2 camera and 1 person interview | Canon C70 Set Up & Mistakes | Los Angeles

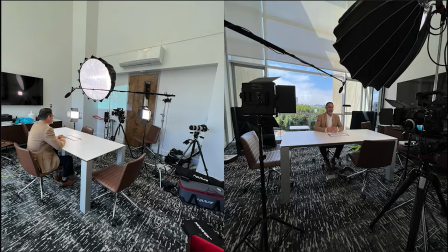248s
And, yeah, my one note is when you get a chance, you know, try to be neat. I didn't really get a chance in this scenario, or maybe I wasn't paying attention, but first impressions count, right? Luckily, I hit it off with the client. We were really cool.
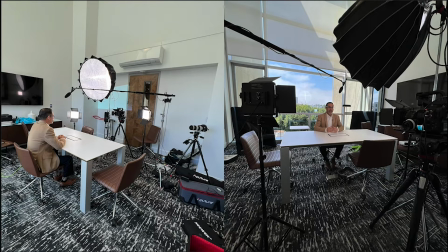263s
We were joking, laughing the entire time. um so we had a good time but i would say you know again first impressions are really important so even if it takes a second just to put everything to the side right you don't have to close everything up or wrap it up if you can i would recommend it but just put it off to the side so it looks very neat um and
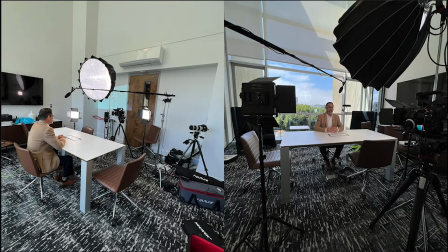283s
that's basically it this is the setup a two camera setup with the um shotgun mic the sennheiser mke 600 and he had a wireless lavalier to i guess his redundancy i like to use the
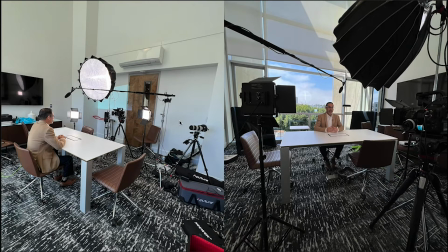299s
shotgun mic just in case anything happens but yeah this is kind of the setup and i'll show you now what it looks like with no lights and with lights now
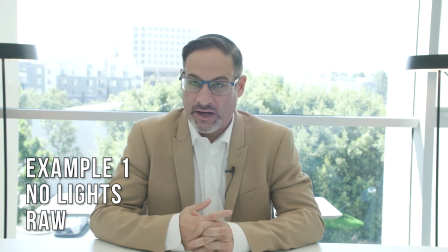308s
this shot has absolutely no lights in the room it's just a camera super high iso trying to fill them up but as you can see the background is blown out completely and honestly it just looks awful
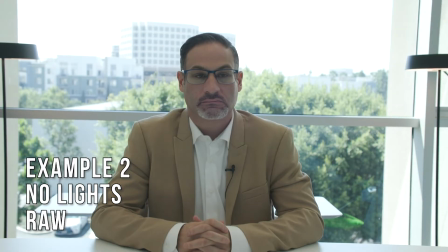321s
so this is an unedited version with the lights off and it has more or less the correct camera settings to showcase the background but it still looks bad
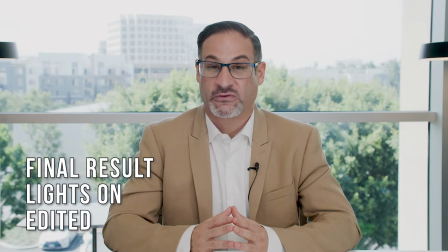332s
but we're almost there this is the final result this is basically example two but with the lights on and with some tweaking involved so that you know I fixed the color so that's more flattering for the
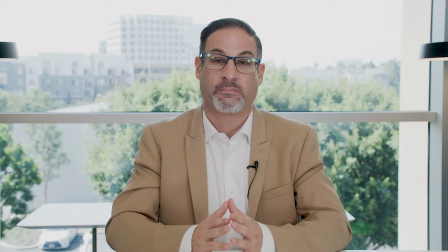345s
client and I also made it so you can see out the window it's not completely blown out the sky is but you can see the buildings you see the trees everything looks good um yeah the client was very happy with the final result so that makes me a happy camper
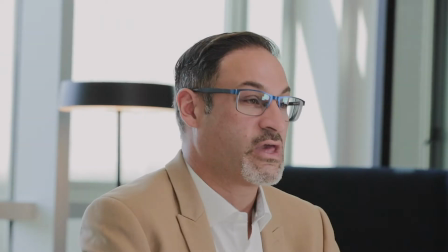362s
ideally it would have been great to actually see the blue sky but i would have needed much
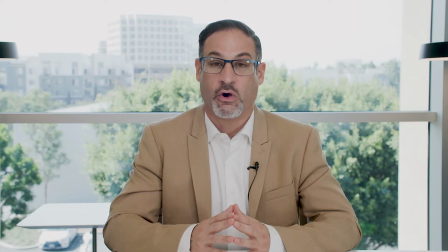368s
more lighting equipment but for this case scenario it was perfect um with what we were trying to achieve and it worked out in the end i would say if possible if you can supply two cameras for a job or if there's budget for it i would highly recommend it because the great way
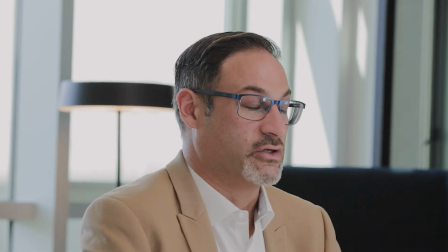388s
to hide cuts or transitions or multiple takes because you could just go from
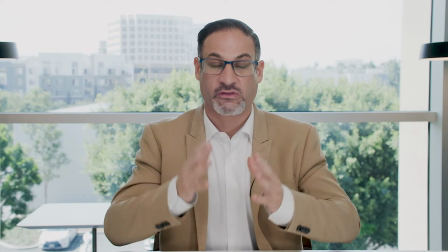392s
one camera to the other and you can't really tell when there was a different take or a cut so something to keep in mind in this clip i
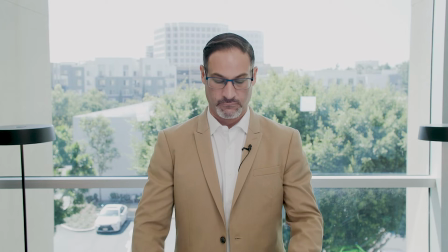401s
wanted to show you what it looked like with no lights versus lights kind of a live effect feeling as opposed to a before and after photo but there's something else in this video can you spot the rookie move of the led panel reflection in the window in the background
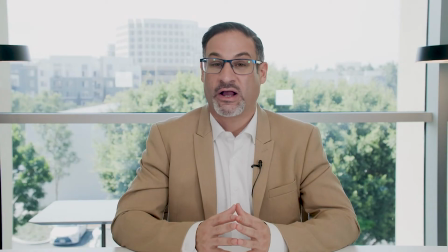418s
yeah that was there the whole time you probably didn't notice it but i mean that's a good thing i just got rid of them i was a little upset that i didn't notice it when i was there and i only noticed it in post um but there were two saving graces here right
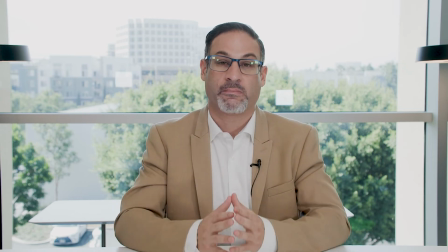434s
saving grace one was the fact that the camera was on sticks right it was on a tripod and it was a static shot so it was easy just to grab the shot and put it in photoshop photoshop it out and grab the mask and throw it on top no one would be the wiser i assume you didn't
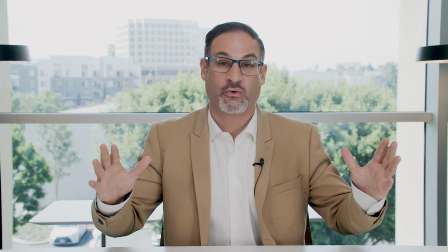449s
notice it this entire time until i pointed it out and the other saving grace was the second camera angle right sometimes he made hand
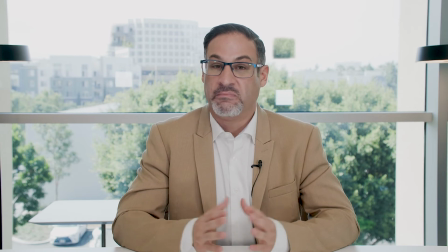457s
gestures and his hand would go over the mask and having the second grace the second angle would just you just show that part right you wouldn't no one would be the wiser and it was perfect it was a perfect solution for a dumb mistake right because if this was a moving picture moving
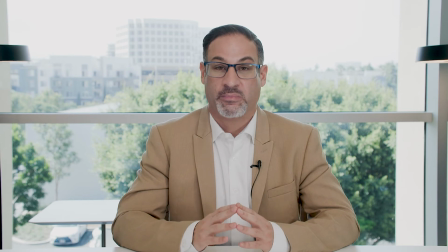476s
shot there would be no way it would have been impossible and it all worked out in the end but you know only takes one second take a step back and make sure that the shot is what it's supposed to look like you'll be very happy with yourself knowing that you won't have to